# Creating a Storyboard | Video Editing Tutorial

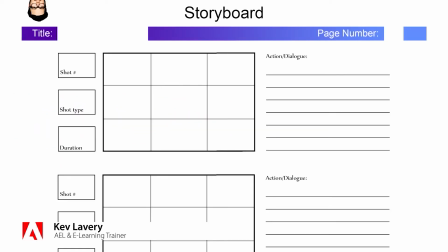Hi I'm Kevin Avery and in this video for educators class we'll be looking at storyboarding. We've provided you with this template for doing your storyboarding. It's a pretty standard storyboarding sheet. It's got a place to draw your shots and a place to describe what's going on, shot types and shot numbers to keep track of things.
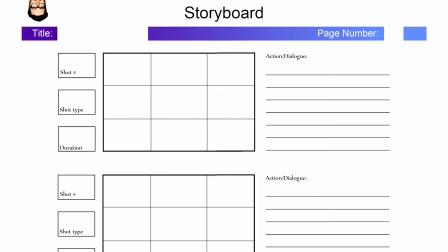The one thing that this has it slightly different is that it's got the rule of thirds built into it. So it's got these guide frames on the frame for you to draw on to help you compose your shots. The things we'll be focusing on while we're doing our storyboarding is the rule of thirds
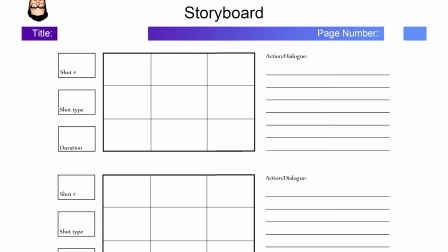the 180 degree line rule which is used to maintain screen direction we'll also be focusing on using what's called the 30 degree rule which is when between shots you make sure that the camera is moving at least 30 degrees which is about one big step to ensure that you don't have the appearance of jump cuts in your footage
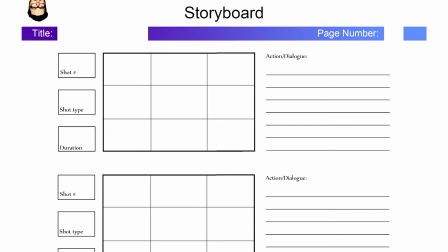all right so i'm going to be doing money in photoshop remember when you're doing a storyboard it doesn't have to be super detailed one thing that i would recommend doing is definitely draw backgrounds even poorly and draw some representation of space
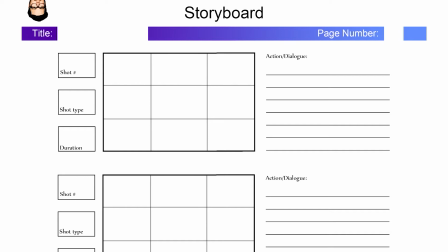so don't draw stick figures but you'll see from mine i just draw fat bodies so i can get an idea of where they sit in the space
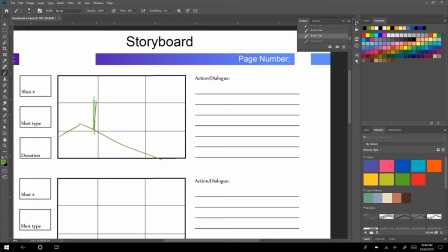all right so as i said i'm just doing mine in photoshop i've got my brush that i'm drawing my backgrounds with and then i'm switching colors to draw my foreground or main character so this is me walking to the lifts pretty simple we've got a wide shot i've got an arrow demonstrating that
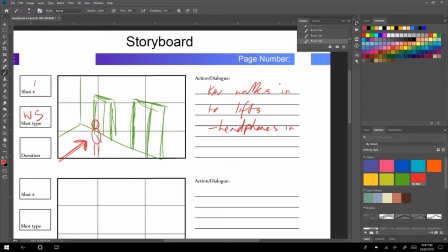i come into the shot and then i've detailed what's going on so that even if i can't make out my terrible drawing i should be able to figure it out i like to start with a wide shot to establish what's going on and then we can move into a range of different shots
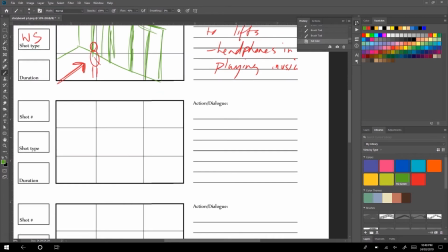switching between wide shots and close-ups gets a really nice flow to your piece okay so moving on to our next shot you'll see that we've switched 30 degrees so we're now looking directly at the lifts so we've switched that 30 degrees to change and make sure that we don't have the appearance
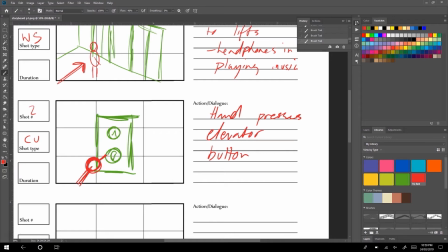of jump cuts if you just shoot from where you are and zoom in to the next bit it's going to look like a jump cut it's going to look a little bit odd and jarring for the audience so it is a good idea to switch as you go
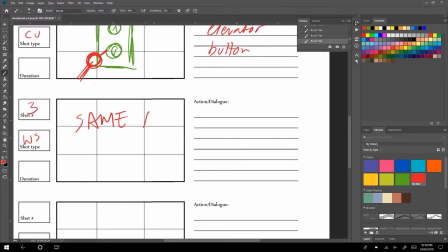all right so the next shot is just the same as the first shot and when i film this i will film all of those in one go instead of filming and moving and filming and moving um if you don't have to draw it again don't draw it again so if it's framed the
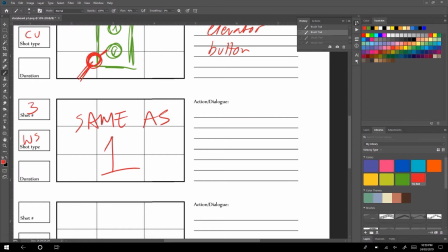same and the person is in pretty much the same position you can get away with just writing in a different description of what's going on and do that your story
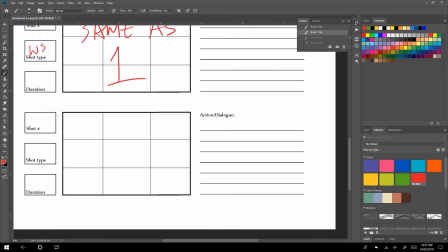was supposed to be a guide rather than a work of art all right so So you'll see that we've moved 30 degrees in the other direction now. And we're going in for a close up. We've moved to kind of like a straight on 90 degrees to the main character.
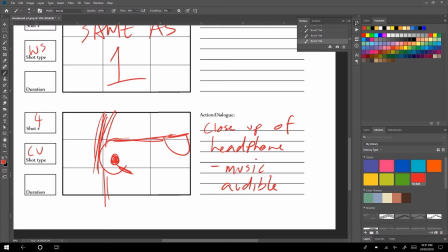And you'll see that the pictures don't have to be amazing. Just good enough that you can tell what's going on and you understand how it's being framed.
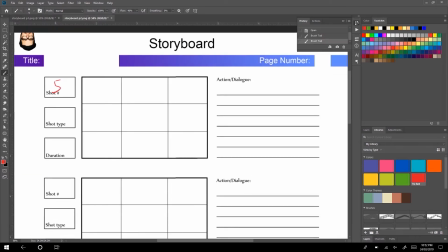Alright, so on to our fifth shot.
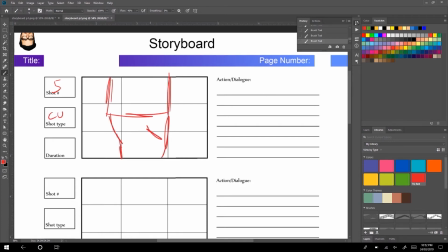And in this one you'll see that I've used the rule of thirds to compose this shot. so I'm standing basically in the center but a little bit towards the left hand side because my character is looking towards the right so it gives me a little bit of that screen direction that we were working on as well as because we've not moved to the other side of my
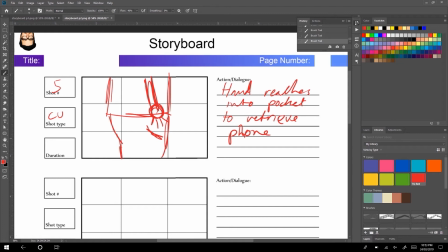character we've always kept it on the right hand side we've maintained that 180 degree line rule my character is always looking right towards the lifts if we switch to the other side he'll be looking left towards the lift
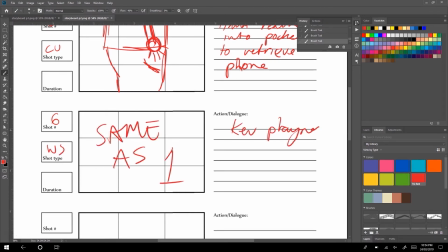and again just a repeat shot so same as one is fine so
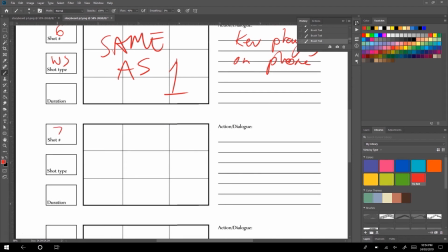I would recommend doing this sort of stuff in Photoshop it is really easy to erase stuff it's really easy to have those separate colors for background and foreground and you don't get the mix of colors this is how I'd recommend doing it with students these days if they've got a style so they can use for it it makes it nice and easy to put things together as well
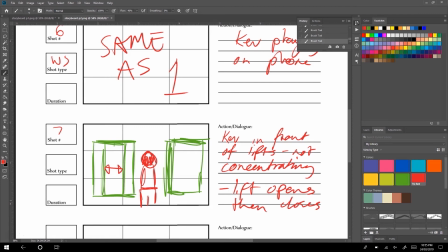so this is one of the final shots it's gone to the wes anderson style centered shot to see the lift opening to reveal the joke
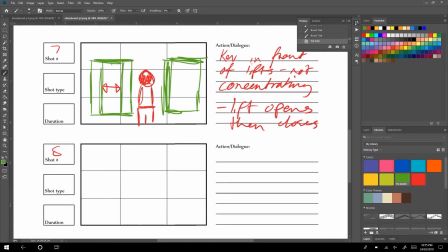that i've missed the lift because i'm not concentrating and then we return to that final shot as i exit the scene so again storyboards don't have to be super complicated they don't have to be works of art they have to be working documents that you can use to help you understand what you
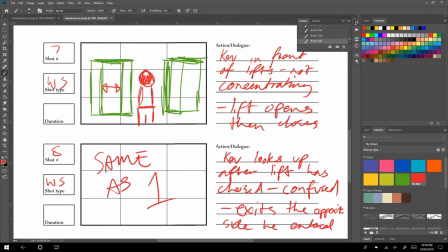plan to shoot a way to visualize what's going on and keep track of how things are progressing and make sure you can tick off things as you go think of it like a visual checklist of shots you need to get okay
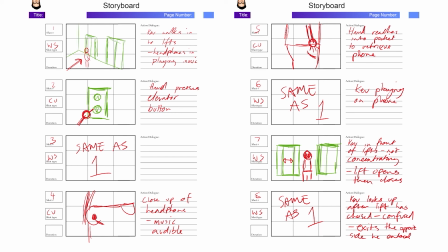and so when i go to record this i'm going to shoot shot one as one long take then i'll probably shoot shot four and five because they're on the same size and then two and seven at once that makes it really easy for me to shoot it means that i can get things
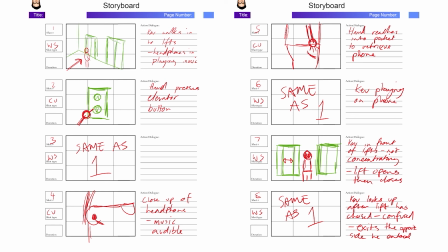done really economically and it's not a lot of work for me, not a lot of setup. Only three setups to film an entire scene. Alright, good luck!